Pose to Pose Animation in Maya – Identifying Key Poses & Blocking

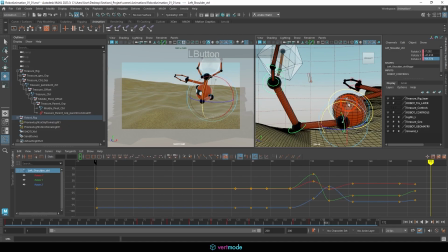I also want to make sure that it still stays visible here as much as possible, because seeing the face is important in terms of animations. I might want to get that rotation to be a bit stronger as well.
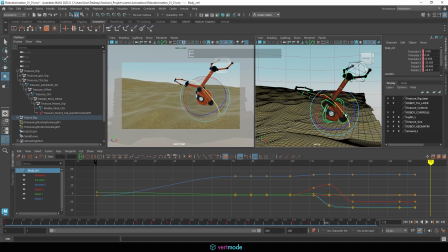We're working with a pretty tight space here, so it's not the easiest to work with in terms of getting this set up. It's also important to understand we can work the body rotation a lot more. So I'm going to hit the S key on that just to see how this is transitioning.
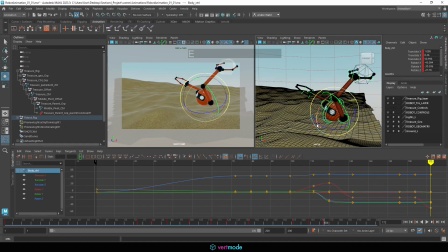We get a good sense of it there, but I think I still want to continue the body out more, so that way we get a even better sense of this. Maybe even bring this over a bit and this over here a bit just to make it look better on frame.
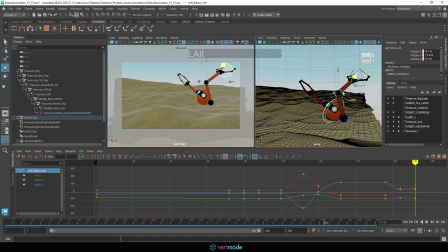And as far as the throw goes, we can very likely come into the wrist here and angle that a bit. And then with this arm, we're going to bring it down and we're going to release the energy.
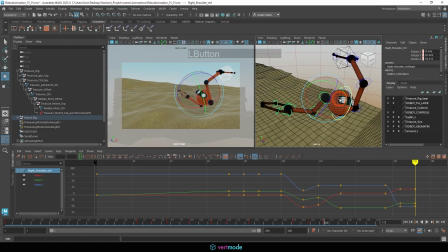So the entire point of this arm was to basically get this to rotate outward now so that it's more flat here. And I'm going to be mindful of how that looks in correlation to the dunes, because I don't want to lose my arm's visibility there.
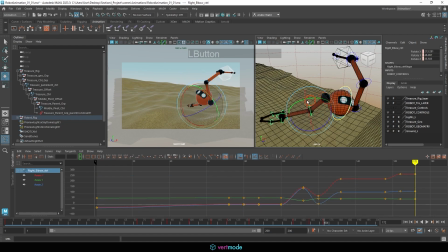You want to keep your character whole as much as possible when animating and on the screen so it reads clearly. And maybe spread the hands out here so we get this idea of the fingers kind of spreading, alleviating that built-up energy.
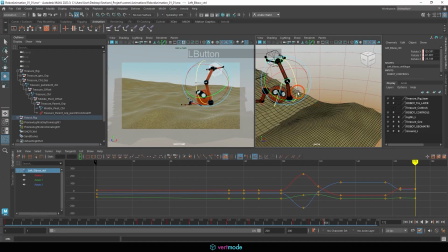I might angle this a bit differently just to change where it looks like the trajectory is going here, because I'm going to ultimately want that to end up kind of behind the character.
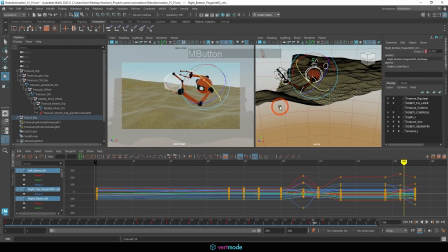And let's hit the S key on that. I want to track the motion, so we're kind of swooping under. I could consider swooping forward a little bit here, but I don't know if that would make sense.
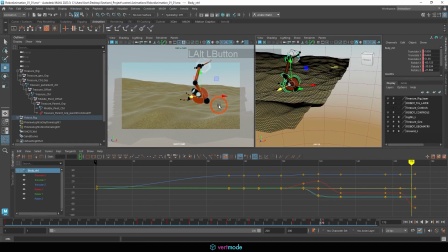So, actually looks quite nice. Okay, so let's go ahead and see how this reads now. And remember, we can always put finishing touches on our pose later.
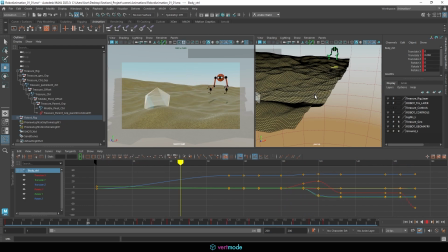Okay, so now we have another challenge, which is getting this out of the character's hand. How are we going to do that? And more importantly, when are we going to do that? So make sure your timing looks good for your throw before moving to this next section. And we want to look for when we think this thing would be releasing from the hand,
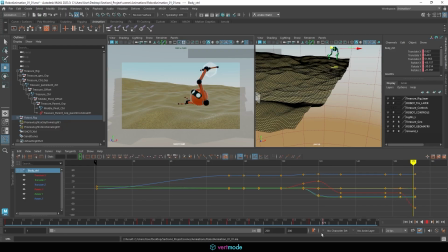and we want to do it at a clear point, which I think right around here would be pretty good. One thing you might think is, what happens if we toggle the constraint? If I set that to 0, you'll see it's going to jump right back to there.
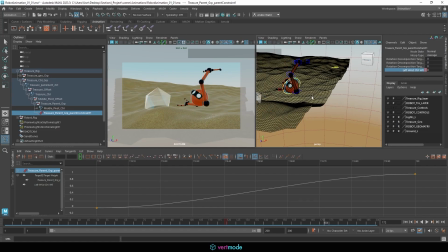So what we're essentially going to need to do is use its controller to counter animate it to get it to be in the correct spot.
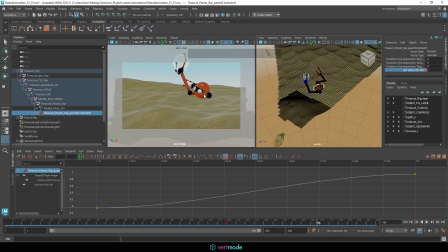So around 168, I think, is a good release point here. I'm going to come into the constraint. I'm going to right-click and key selected. And then at 69, I'm going to come in here and I'm going to set this to 0. And then I'm going to right-click and key selected, which is going to pop it right back into place.
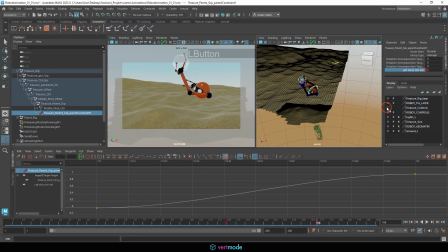Now, to get this to match in location, I'll turn back on my treasure controls, and you'll see those move with it. At this frame here, 168, I'm going to take this main control and hit the S key so that it has this key at 000.
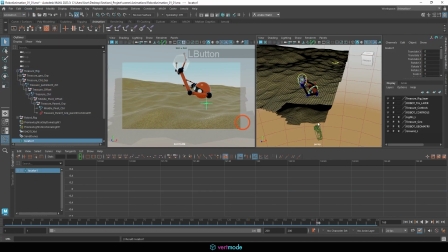I'm going to create a locator by going to create and locator. And that creates this nice little locator for us in the scene where we can track things, and we can track one point of the ball.
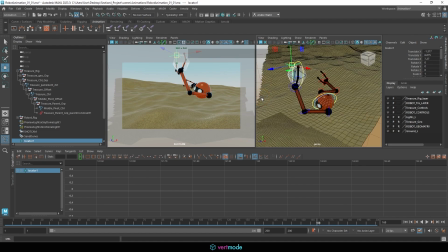So I'm going to point here. I'm going to make that my track point. So that is going to be one of those top little edges.